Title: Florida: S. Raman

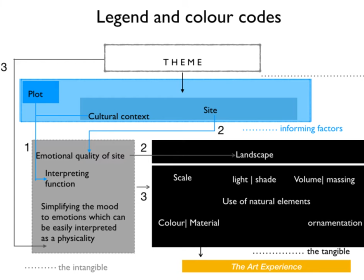Plot and culture are read together to interpret the function. 2. Site and theme are used as reference to assign an emotional quality to the site. This quality informs the landscape. 3. The theme is directly broken down to multiple emotions which are further interpreted in design.
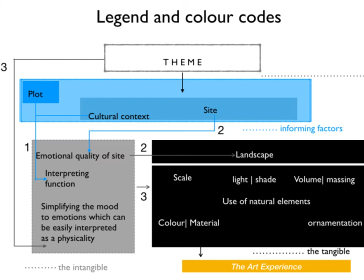The user experience is highlighted in yellow. The palaces.
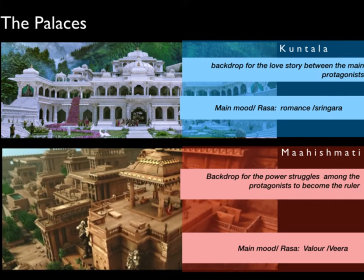Mahishmati is the imperial capital. The rulers of Mahishmati control a vast empire. The struggle to control this empire between two cousins forms the bulk of the story. The theme is Veera or valor. Kuntala is a small scenic kingdom at the border of Mahishmati.
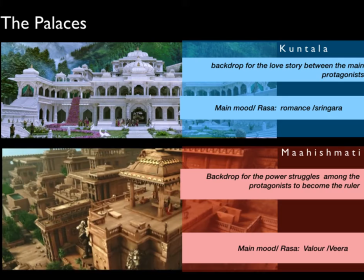One of the cousins, Amarendra Mahabali, falls in love with the princess of Kuntala. Theme romance. Kuntala. Plot.
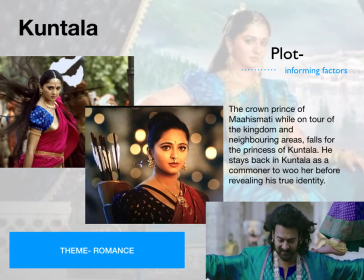The crown prince of Mahishmati, while on tour of the kingdom and neighboring areas, falls for the princess of Kuntala. He stays back in Kuntala as a commoner to woo her before revealing his true identity.
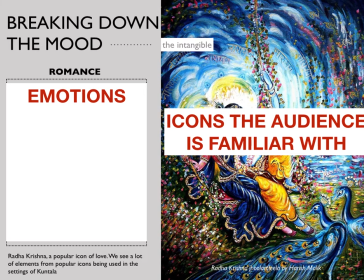To interpret the theme visually, this paper suggests a two-part process. Sequence of emotions as mentioned in the Natya Shastra and visual icons associated with the theme that audience is familiar with. Emotional states associated with love have been listed.
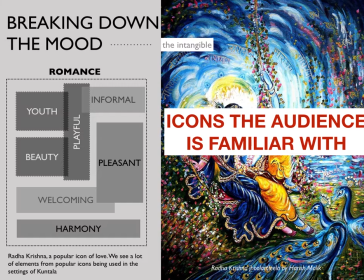The love story between the Hindu god Krishna and his childhood friend Radha was epitomized by the 16th century poet Jayadeva in his anthology of poems Gita Govindam.
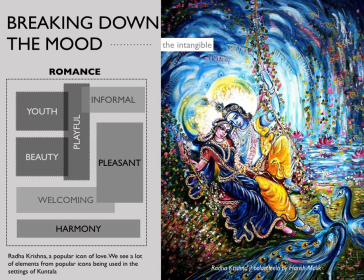These love poems and paintings interpreting them are popular icons of Sringara in India. The elements of this Radha Krishna icon can also be seen translated in the entire settings of Kuntala.
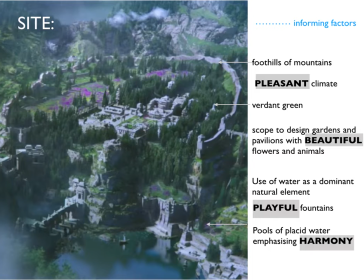The site is set in the foothills of mountains. The lush and verdant site is replete with streams of water. The overall impression is of pleasantness.
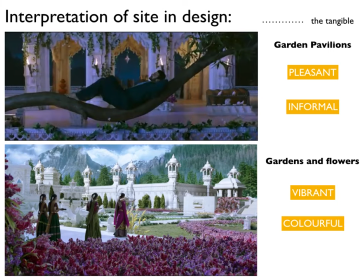This pleasant quality of the site has been enhanced by creating gardens and pavilions. These are pleasant, informal, vibrant, and colorful spaces.
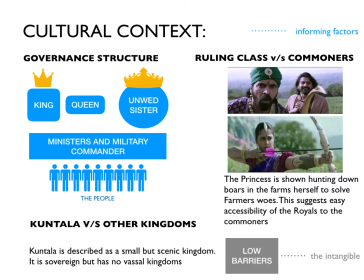Kuntala is a small kingdom at the borders of Mahishmati. It is sovereign but has no vassal kingdoms. It is ruled by a king and his unwed sister. They are hands on in their style of ruling. All of this translates into a design that needs very few barriers.
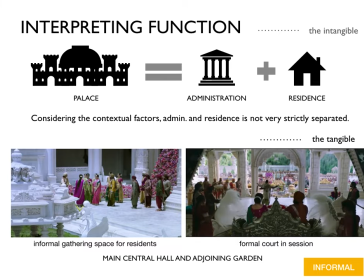Any reader of a love story can attest that it requires a lot of chance meetings before the couple actually fall in love. The architecture needs to create scope for this. By choosing to design a palace with multifunctional spaces and very little separation between the formal and informal,
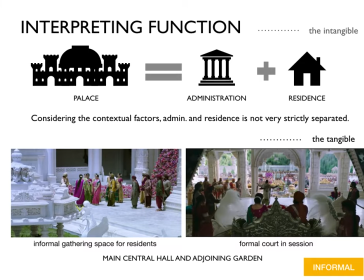the palace increases scope for these chance interactions. The architectural experience.
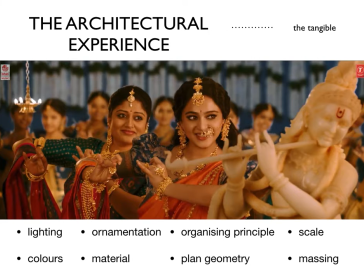Love is known as Shringara Rasa in Natya Shastra. Shringara also means decorating oneself. Many things in the detailing of the architecture feels like references to a bedecked bride.
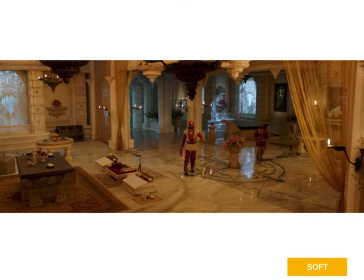The lighting, mellow and beautiful, soft, like a candle-lit dinner.
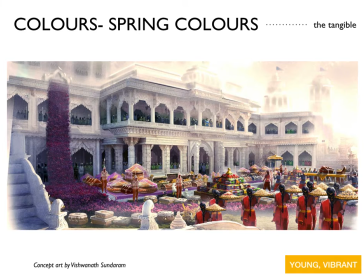Vibrant colors in the landscape remind of spring, beginnings new and beautiful.
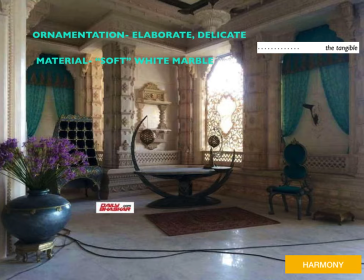Soft white marble and delicate yet intricate ornamentation has been used.
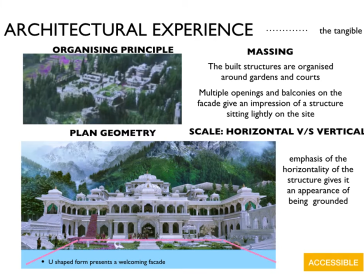The horizontality of the building has been emphasized. This makes the fairly large palace complex look less daunting. This impression is further enhanced by creating porous facade with open arches and balconies. The building complex is organized around gardens and courtyards as though in reference to the gardens of Brindavan in the stories of Krishna.
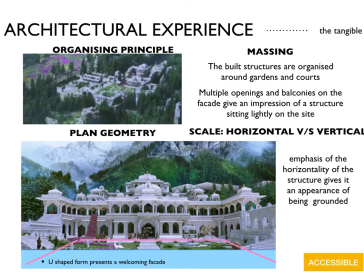The U-shaped plan forms a welcoming facade. And now Mahishmati.
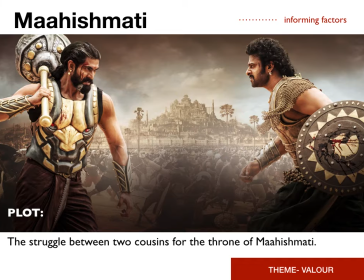The story is of the struggle between cousins for the throne of Mahishmati. It brings out personality traits of each in order to define who is the deserving king, the true hero.
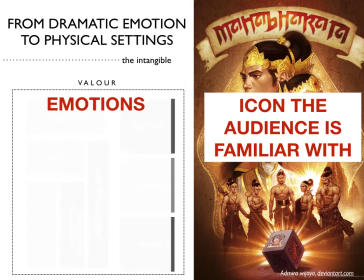The emotions, the icon.
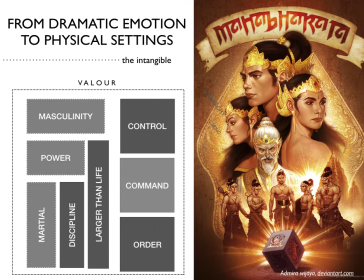The epic Mahabharata is a popular subject in the Indian mind as a complex depiction of power struggle. Hierarchies of command, opposing coteries, physical power, strength of character, and leadership qualities displayed by its characters seem to have influenced the writers of Bahubali too, also.
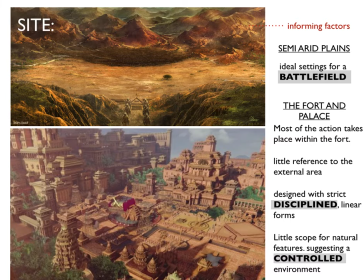Informing factors. Mahishmati Fort is constructed atop a hill overlooking arid plains. The plains make the battlefield and the fort record as formidable and impregnable. Everything in the setting suggests martial qualities. Cultural context.
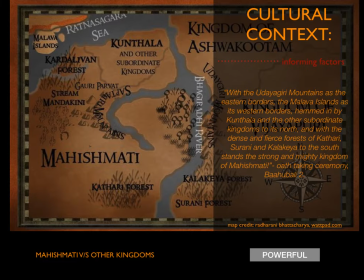Mahishmati's control extends over a large geographic area with many kingdoms accepting the suzerainty of Mahishmati over them. Therefore, Mahishmati was not just a kingdom, it was a powerful empire.
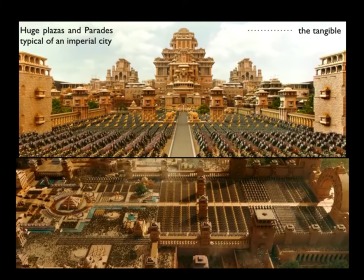The design is characterized by huge plazas and imposing buildings typical of imperial cities like New Delhi and Washington, D.C.
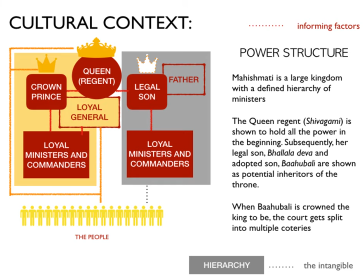Power structure. There are two primary coteries, one that supports the queen and subsequently supports the crown prince Bahubali. The other supports his cousin, the queen's biological son Balladeva. A strict hierarchy and nested groups within.
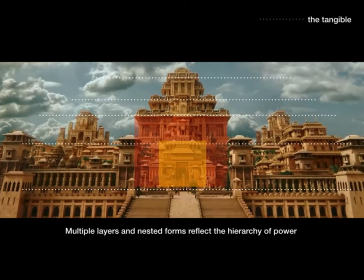Various levels and nested forms in the elevation reflect this complex power structure.
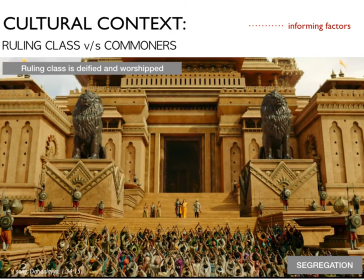The commoners are almost never shown in the same frame as the royalty and nobles. The queen regent and the crown prince are almost deified and worshipped by the commoners. The multiple power centers require various places of meeting. Even the residential quarters is designed with the capacity to host a small meeting.
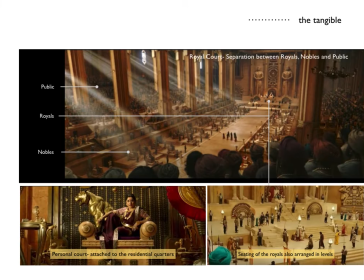These are shots from the movie of the royal court and also the personal court of the queen. The emphasis is definitely on the vertical scale.
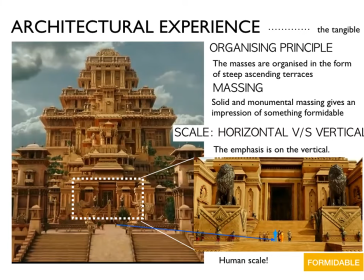Unlike Kuntala, where the forms were grouped around gardens and courts, the buildings of Mahishmati are organized in ascending terraces with deep balconies that are not visible from the ground.
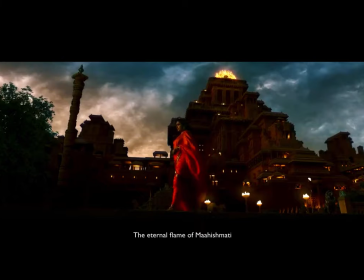Fire is considered pure and sacred. In many cultures, prayers and offerings to gods are carried upwards by flames. The palace of Mahishmati sports an eternal flame in its top story. The torch burning at the top of the queen's palace is an icon of the Mahishmati state.
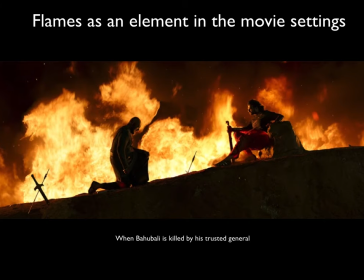Flames are used in the most dramatic points of the movie. The treacherous killing of Amarendra Bahubali by his trusted general.
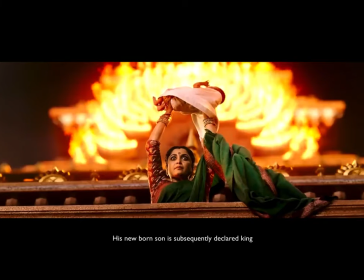The subsequent announcement of the queen that Bahubali's son shall be the next king.
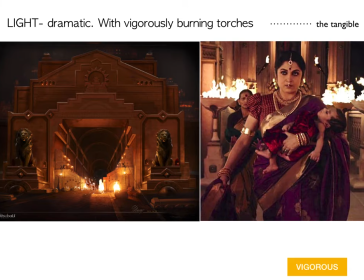Vigorously burning torches have been used to light both interiors and exteriors. The effect is dramatic.
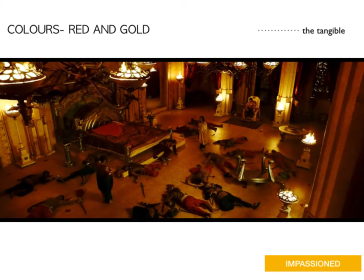Red and gold of the interiors, when lit by these flames, become the visualization of the passionate feelings that run deep in the struggle for power.
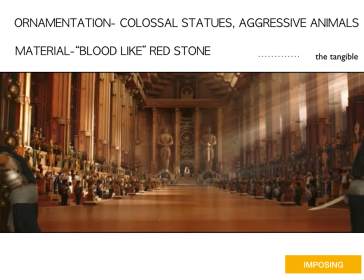The same red stone, when lit in the day, reminds us of battle plains. Combined with colossal statues and carvings of aggressive animals, it gives the impression of powerful state machinery maintaining almost military discipline within the kingdom.
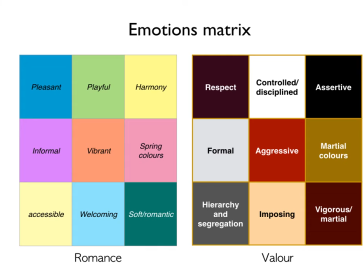From the analysis done so far, each theme has been broken down into some emotions which have influenced the architectural form. We shall now analyze architectural drawings on the basis of these matrices. Section through Mahishmati Palace and Plaza.
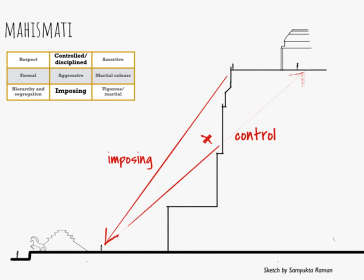The tall buildings have an imposing presence on the citizen while also keeping the life of the royals out of sight.
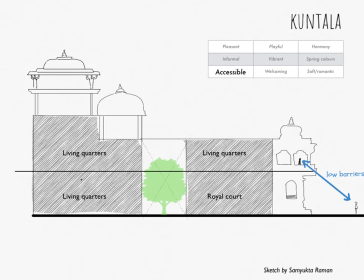The state controls how much is revealed. Section through Kuntala Palace. The facade of Kuntala has many openings. This, combined with its lower height, makes the royal palace seem more accessible to the citizens.
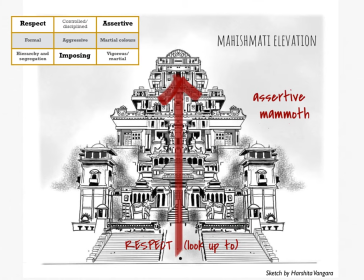The elevation. A citizen from the plaza in Mahishmati is forced to look up to the buildings.